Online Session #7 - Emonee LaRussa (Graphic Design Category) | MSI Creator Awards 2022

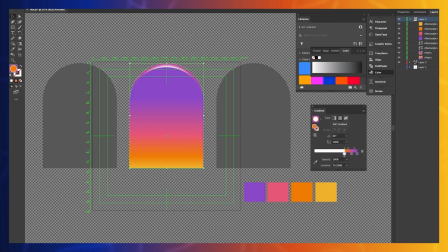(4:35)
For the sky, because it's very linear, I want to make sure that the windows and all the reflections match that. Then I'm just going to duplicate the windows over to the left and right. Next, I'm going to do the background.
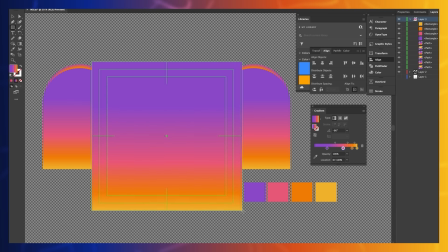(4:46)
This is going to be kind of an illusion. So typically when you're making backgrounds, you're going to think that that's the sky, but actually the sky is inside of these windows and the background that we're creating is going to be the inside of the walls of the windows.
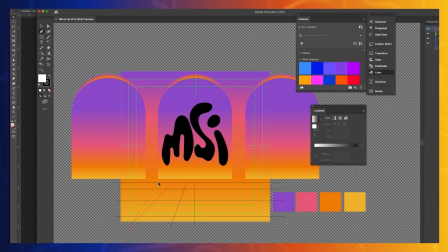(5:00)
Next, I wanted to create this wide angle perspective and I thought I would be able to sell it well with the lines on the ground.
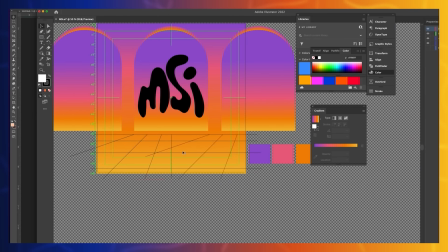(5:07)
I tried to just eyeball it, but just to make sure that my perspective was absolutely correct,
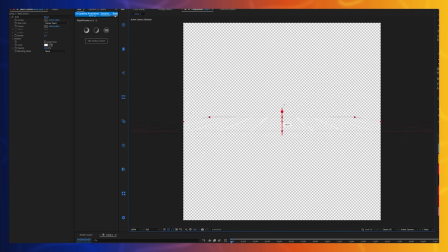(5:12)
I went into After Effects, created a grid, turned it 3D, then rotated it to a ground level.
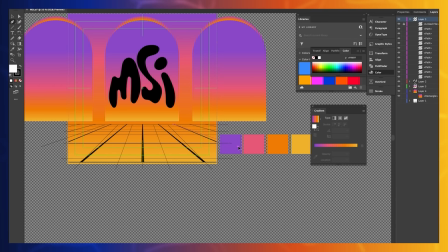(5:19)
Then I exported that out as a PNG and brought that into Illustrator and traced my lines over that. Next, I wanted to create that reflective surface. So I want this checkered board style.
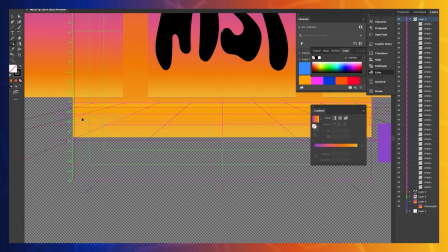(5:31)
And so what I did was I highlighted all of my paths and I used the shape builder tool, which is Shift M on your keyboard.
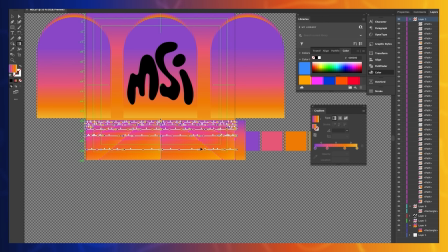(5:38)
And I made them all individual squares so that I could affect them separately. Because what I'm going to do is add a gradient on each individual square. Next was the sun and its rays, which was pretty easy to create.
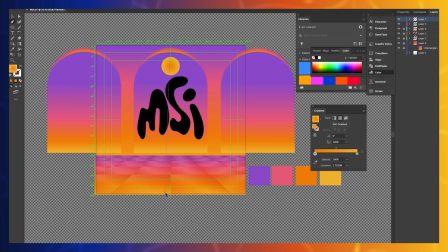(5:51)
I created the circle as the base, and I created one triangle and repeated that. And you could do that by going to Effects, Distort and
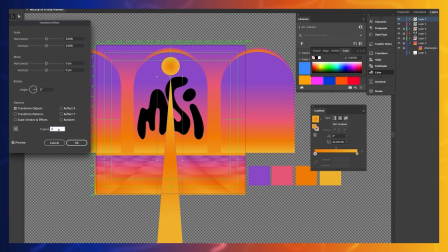(6:00)
Transform, and increase your copies and rotation so that it perfectly repeats itself in a circle. If you're doing something like this, you want to make sure that the anchor point in which it's starting is at the top center of the shape.
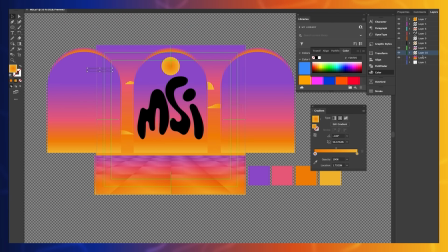(6:16)
Next, I created some cute little clouds with my pen tool. Then I created a custom gradient for each individual cloud. So this is the third gradient option that you could choose, and it's honestly one of my favorites and underrated.
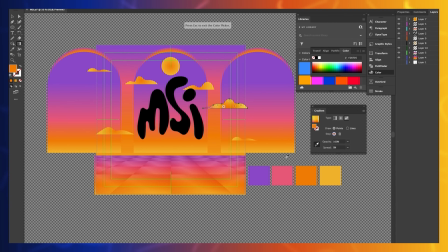(6:30)
You could place where each individual color needs to be, instead of your traditional radial or linear gradient.
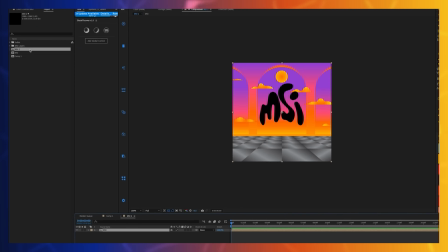(6:37)
So I'm going to bring my Illustrator file into After Effects. You'll notice that the ground is gray, and that's because the layer that I had over it was an overlay.
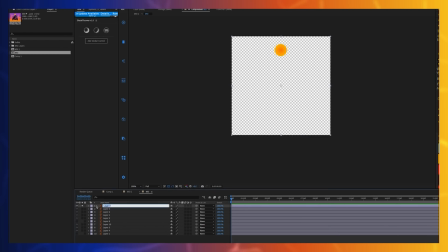(6:47)
So I'm just going to reapply that back in After Effects. But before I do that, I want to go in and label all of my files.
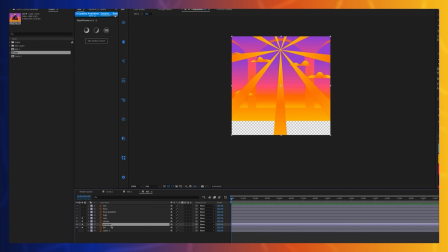(6:54)
First thing I'm going to do is make sure that the rays are behind the windows. And in order to do that, I need to set matte the rays inside of the windows.
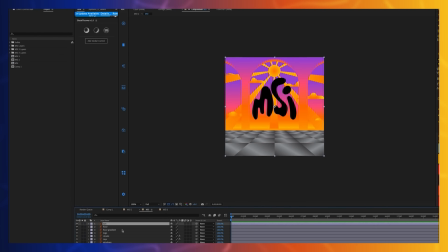(7:03)
And then I'll do the same for my clouds. Here we have the gray floor with the overlay blending mode.
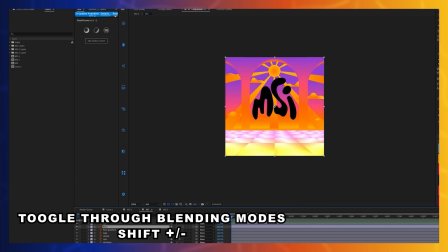(7:10)
I'm toggling through the different blending modes with Shift plus and Shift minus on your keyboard.
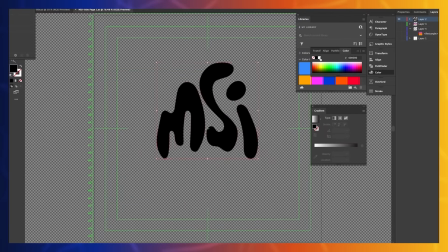(7:14)
Next was a fun little trial and error. So I wanted the text to be chrome, like in the final,
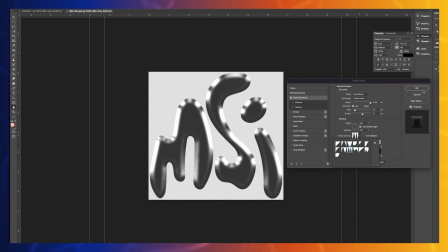(7:20)
and I did this Photoshop technique where I used the bevel and emboss and some different chrome looks in the filters,
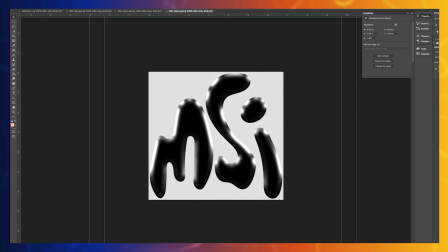(7:27)
but it just didn't give me the look that I was looking for, and I ended up using a different effect later in the video.
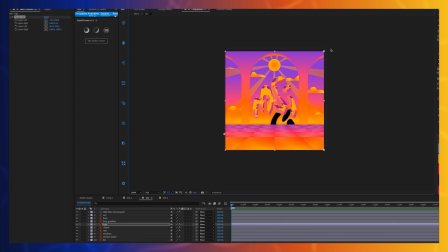(7:35)
Next, I'm going to show you how I created this shadow very easily. So I just used the corner pen tool and just used the anchor points on each side and brought it down so that it skewed to make it look like it was reflecting onto the floor.
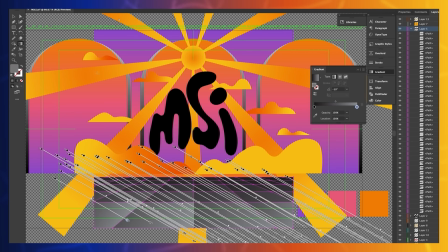(7:47)
So at this point, I was already hating this color palette. I don't know what it was, but it didn't work for me.
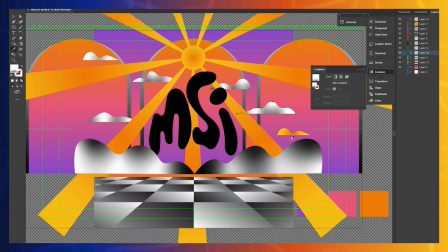(7:53)
So what I did, instead of recoloring to a whole different new color palette, I turned it all into grayscale.
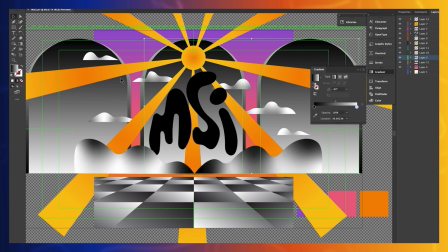(8:00)
And what this allows me to do is be able to throw on a tritone,
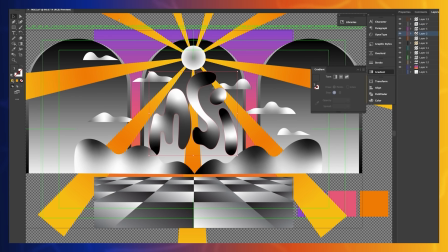(8:05)
which will change the highlights, the midtones, and the shadows to colors that I want.
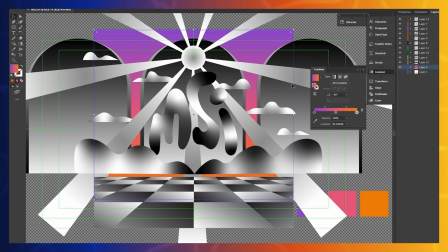(8:10)
Instead of having to recolor all of this in Illustrator, I could just recolor it in After Effects with one simple effect.
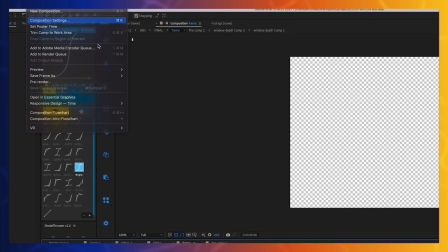(8:17)
Before I move further, I'm going to change this from 1080 to 1080 to 1920 because that was the correct specs that I should have been working in.
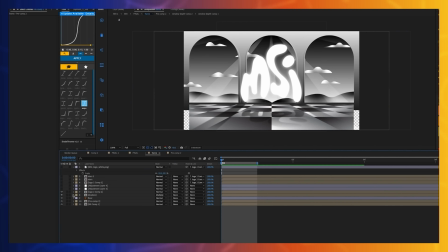(8:24)
But here we have our scene completely in grayscale.
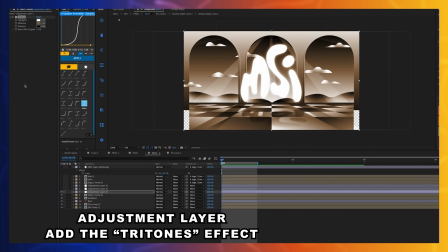(8:27)
We're going to add an adjustment layer, throw the tritone effect on it, and now we can change the values of the whites, the grays, and the blacks in this scene.
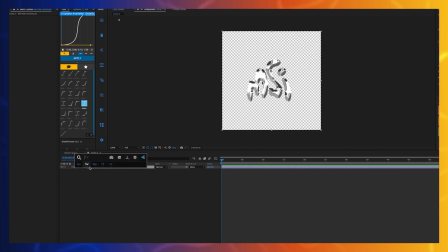(8:35)
Next, we're going to jump back into the chrome look on the text. So we're going to use one of my favorite plugins by Red Giant called Prism Displacement.